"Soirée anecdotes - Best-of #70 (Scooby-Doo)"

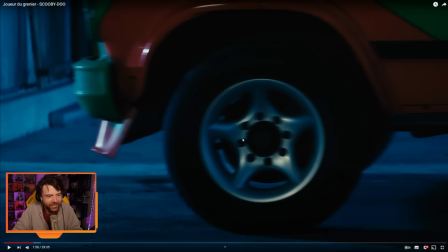[20:39]
Alors là aussi il y a quelque chose à dire, c'est que cette voiture, ce camion n'a pas de moteur, et en fait là il y a des gens qui poussent derrière. Parce que quand on est arrivé en fait, pour tourner à Paris,
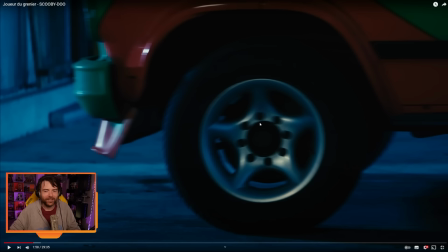[20:58]
avec le Scooby Van, ils nous ont dit ah ouais mais y a pas de moteur en fait dans le Scooby Van. Non c'est même pas qu'il y a plus d'essence, c'est qu'il y a plus de moteur. C'était une épave. Le truc est une épave. D'ailleurs à l'intérieur, c'est tout rouillé, c'est dégueulasse quoi.
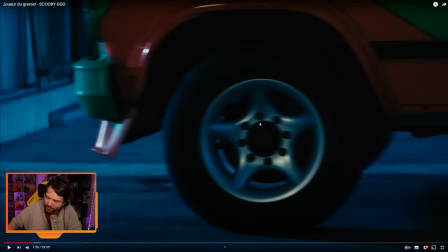[21:15]
Donc ils ont plein de véhicules chez Movie Car Central, mais celui-là ne doit plus être utilisé depuis un moment, je trouve. Donc ouais. Du coup, eh bien, on a fait plusieurs fois cette prise pour avoir le truc.
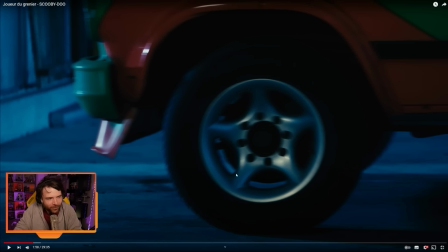[21:29]
Alors le frein marchait, Dieu merci. Mais on a fait plusieurs fois cette prise pour avoir la roue qui s'arrête à peu près au bon endroit. Avec toujours, 4-5 personnes derrière qui poussaient à chaque prise, voilà.
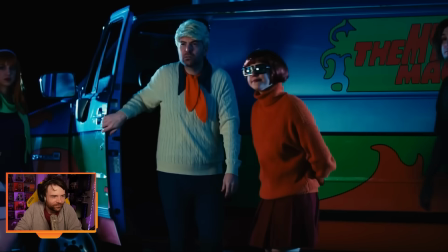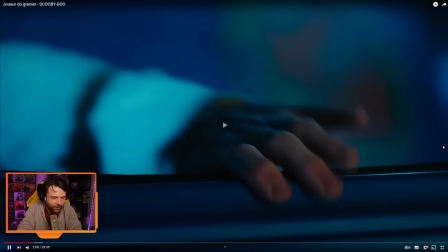[21:47] Attendez une seconde.
Et je trouve vraiment que notre Scooby est très bien réussi.
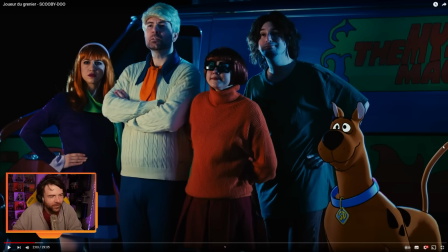[21:53]
Et alors, un petit détail aussi que vous ne voyez pas forcément, mais à chaque fois... D'ailleurs, oui, un détail sur tout l'épisode, sur toutes les mises en scène de l'épisode, c'est qu'il y a énormément de plans larges sur cet épisode, en fait. Il y a énormément de plans larges. Pourquoi ? Parce que, eh bien, dans la série Scooby-Doo, les personnages sont tout le temps en plan large.
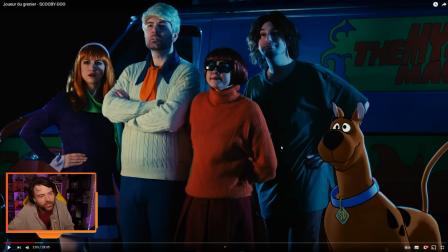[22:13]
Donc là, ce cadrage avec les quatre personnages plus le chien qui sont tous face à la caméra... c'est vraiment volontaire et c'est ça aussi qui a été une difficulté, c'est que nous quand on filmait très souvent on se disait putain c'est cheap quand même, mais en même temps c'est ça, c'est que les quand tu regardes le dessin animé des années 70, les personnages c'est tout le temps, parce que c'est pour faire des économies d'animation, hein, les personnages ils sont tout le temps tous debout en plan ultra large de la tête aux pieds, et c'est comme ça,
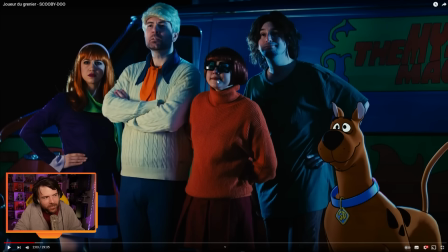[22:48]
ils parlent en général comme ça. Et d'ailleurs c'est peut-être également un détail, mais chaque fois qu'on apparaît, vous allez le remarquer au fur et à mesure de l'épisode, chaque fois qu'on apparaît à l'écran, eh bien, on a les poses du dessin animé. Vous allez remarquer que Bob a toujours les mains sur les hanches,
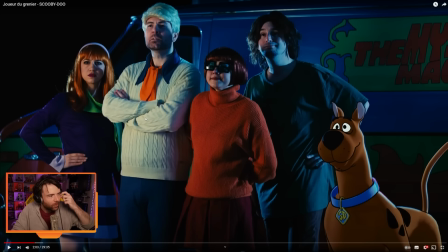[23:04]
Vera a toujours les bras derrière son dos, moi j'ai toujours les bras croisés et Vera a toujours une pose avec les mains le long des hanches. On a fait attention à ce qu'à chaque fois qu'on est ce qu'on appelle en position idle, c'est-à-dire en position on ne bouge plus, on a tout le temps les poses du dessin animé. Et les pieds aussi. Les fois où on verra les pieds, vous allez voir que les pieds, ils sont comme ça. On a fait exprès d'avoir les pieds en canard parce qu'ils avaient toujours les pieds comme ça dans le dessin animé.
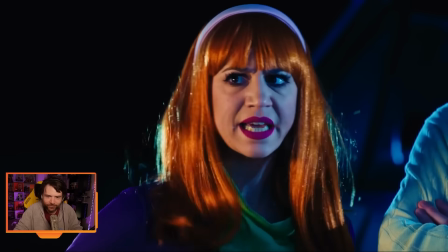[23:27] Attendez une seconde. Vous ne trouvez pas qu'il y a quelque chose de bizarre ? Oui, c'est très étrange.
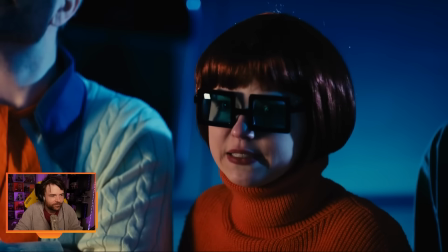[23:32] Ce musée a l'air fermé. Oui, c'est parce qu'on est dimanche. Ce n'est pas normal.
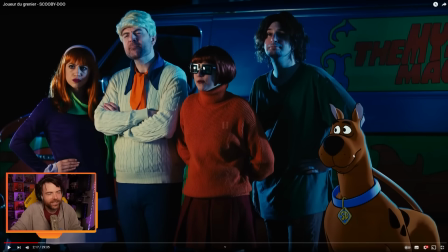[23:37] Il doit y avoir un mystère là-dessous. Il est vague.
Alors, sachant que tout ce tournage-là a été fait, du coup, sur le parking de Movie Car Central, à la base, normalement, on aurait dû le tourner sur leur parking. Pourquoi ? Parce qu'on voulait le tourner en extérieur. Sauf qu'on arrive, il commence à flotter, mais de taré, et c'est impossible de sortir la caméra, on aurait été trempé, enfin vraiment c'était la grosse averse. Du coup ça devait être, en fait on devait être vraiment sur un parking et
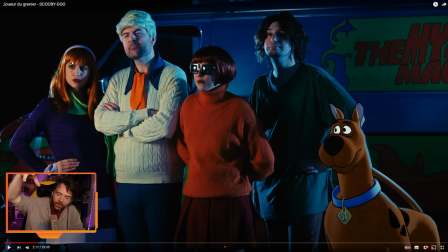[24:09]
on devait être sous les lumières d'un éclairage public. Donc c'est pour ça que ça a un peu changé les plans, et c'est pour ça qu'il y a cet effet un petit peu bizarre mais qui finalement se voit pas trop au montage.
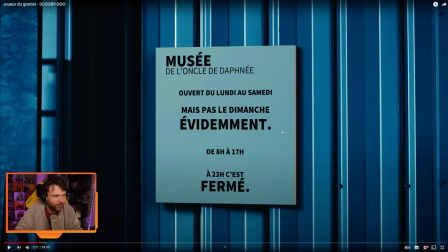[24:19]
Cette heure-ci, c'est marqué sur... on voit le c'est d'ailleurs ça aussi pareil, c'est du faux. Le panneau a été rajouté en 3D, on a juste filmé le mur qui est derrière, le mur sans rien, et on a rajouté le panneau par-dessus.
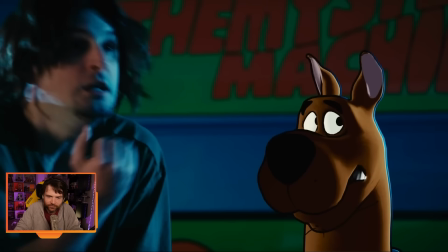[24:32]
Parce qu'on n'avait pas eu le temps de faire le vrai panneau.
Oh, vous voulez dire qu'il y a des fantômes. Alors typiquement, là vous voyez, pareil, là il y a un éclairage bleu
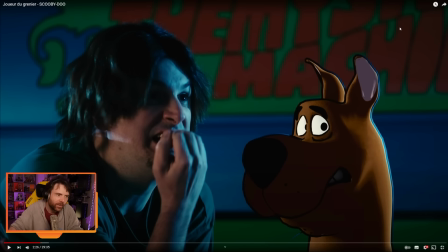[24:43]
pour simuler un peu, faire une espèce de nuit américaine qui vient de ce côté.